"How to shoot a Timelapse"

This week, I'm going to show you how to shoot a time lapse.
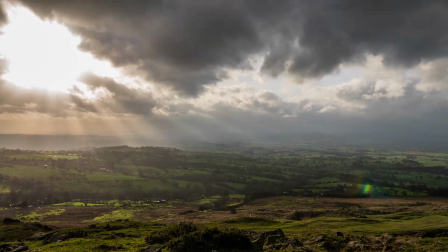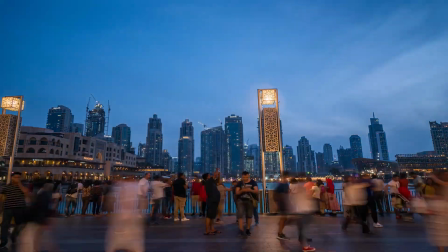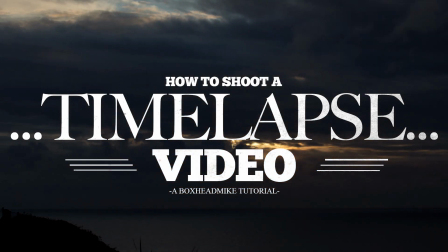A time-lapse is basically where you shoot at a really slow frame rate and then speed this up to normal rates. It's typically used to show the passing of time or to show movements that are too slow to be seen with the naked eye. I tend to look for things that are moving through the frame, like clouds, boats, people,
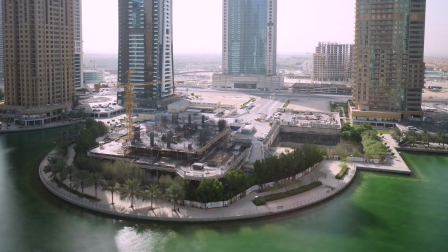0:49 cars, or shadows, or maybe even the rising or setting of the sun or the moon. It can also be used on a macro level. When shot properly, they look really interesting and can add another dimension to your videos. All you need is a camera, a tripod, an ND filter, and if your camera hasn't got the time-lapse option built into it, an intervalometer. At the moment, this camera is shooting 25 frames a second. This basically means it's taking 25 photographs every second. To shoot a time-lapse, you would take a frame every second, up to something like every 10 seconds or even slower. Then you'd get all of these photos together and play them back at 25 frames a second. If you have a modern smartphone, you can shoot these through the camera app, or you can buy dedicated time-lapse apps.
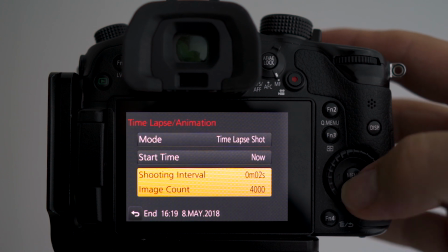1:40 If you have a camera like the GH4, the GH5, or the new Canon cameras, they'll have a time-lapse option built in.
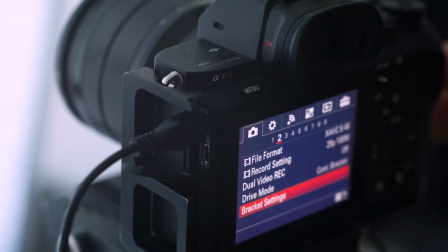1:47 If you are shooting with a Sony or a camera that doesn't have this function, you need an intervalometer. So there are a few rules to get a good time-lapse. You've got to keep your camera rock steady. If you move it at all, it'll ruin the time-lapse video. I'll put my camera on a sturdy tripod. If it's windy, I'll weigh the tripod down with my bag. Apart from the usual variables in photography,
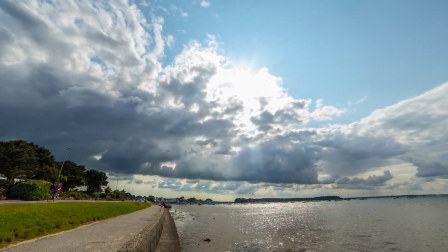2:11 there are two main things to think about to change the appearance of the time-lapse: the interval time and the shutter speed.
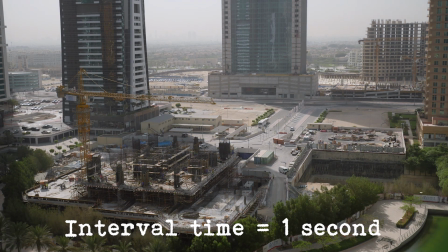2:17 The interval time is the time between frames. This can vary from 1 per second to 1 per hour and even longer.
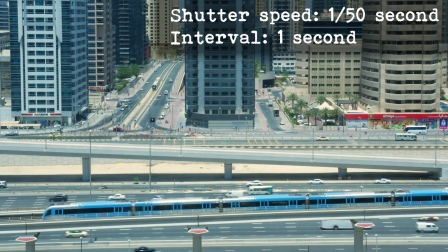2:27 Shutter speed determines how moving objects look in the frame. With a fast shutter speed, fast moving objects can look a little jumpy and jittery.
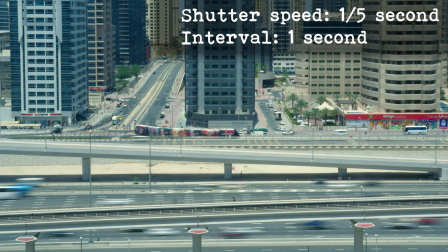2:36 With slower shutter speeds, movement can look smoother up to a point.
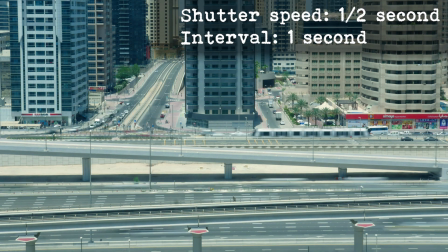2:40 However, if the shutter speed is too long, fast moving objects will start to disappear.
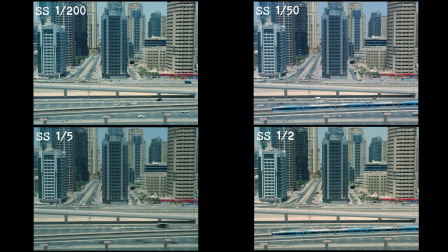2:45 In these separate sequences, you can see how different shutter speeds can affect a time-lapse. I shot them all at a 1 second interval and just varied the shutter speed. If you look at them side by side, you can see the difference. With a 1 second interval, I prefer to drag the shutter speed so it's about half a second.
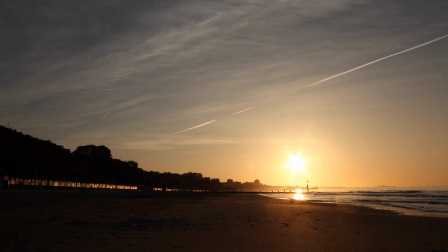3:03 Any intervals that are longer than this, you need to experiment with the look that you want. This is why I suggest using an ND filter. It'll enable you to get the slower shutter speeds, especially in the middle of the day or when there's lots of light around. I also try and use a manual focus lens.
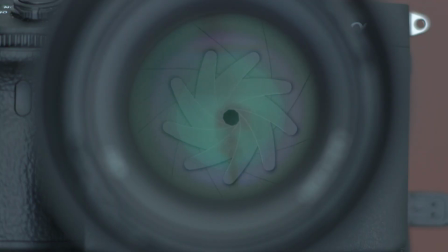3:19 When you take a photo on a more automated lens, the aperture system will close down and open up every time you take a photo.
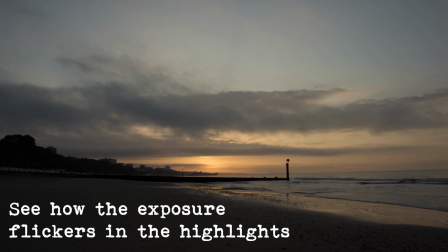3:27 So because of this, you get minute differences in the aperture.
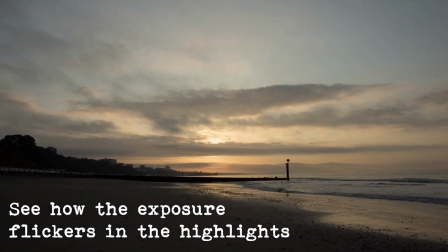3:32 This will cause a flickering on your time-lapse when you play it back in a sequence.
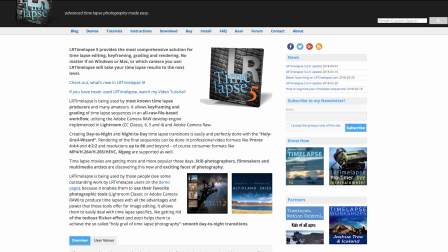3:37 You can get rid of this flicker with software like LR Timelapse, but it does increase the amount of post-processing that you'll have to do.
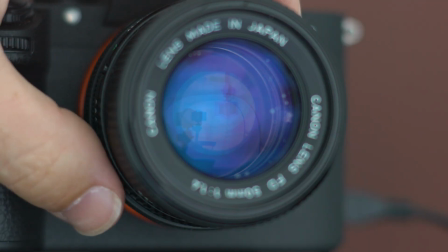3:45 So with a fully manual lens, you'll be able to change the aperture to what you want and keep it there.
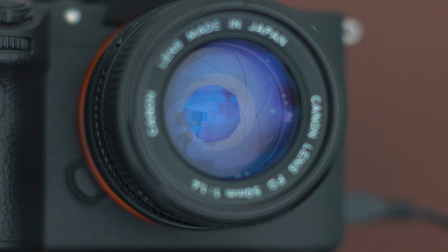3:51 It won't ever change unless you change the aperture dial. I normally shoot 350 images for a time-lapse. This will give me 14 seconds of video when sped up to 25 frames a second.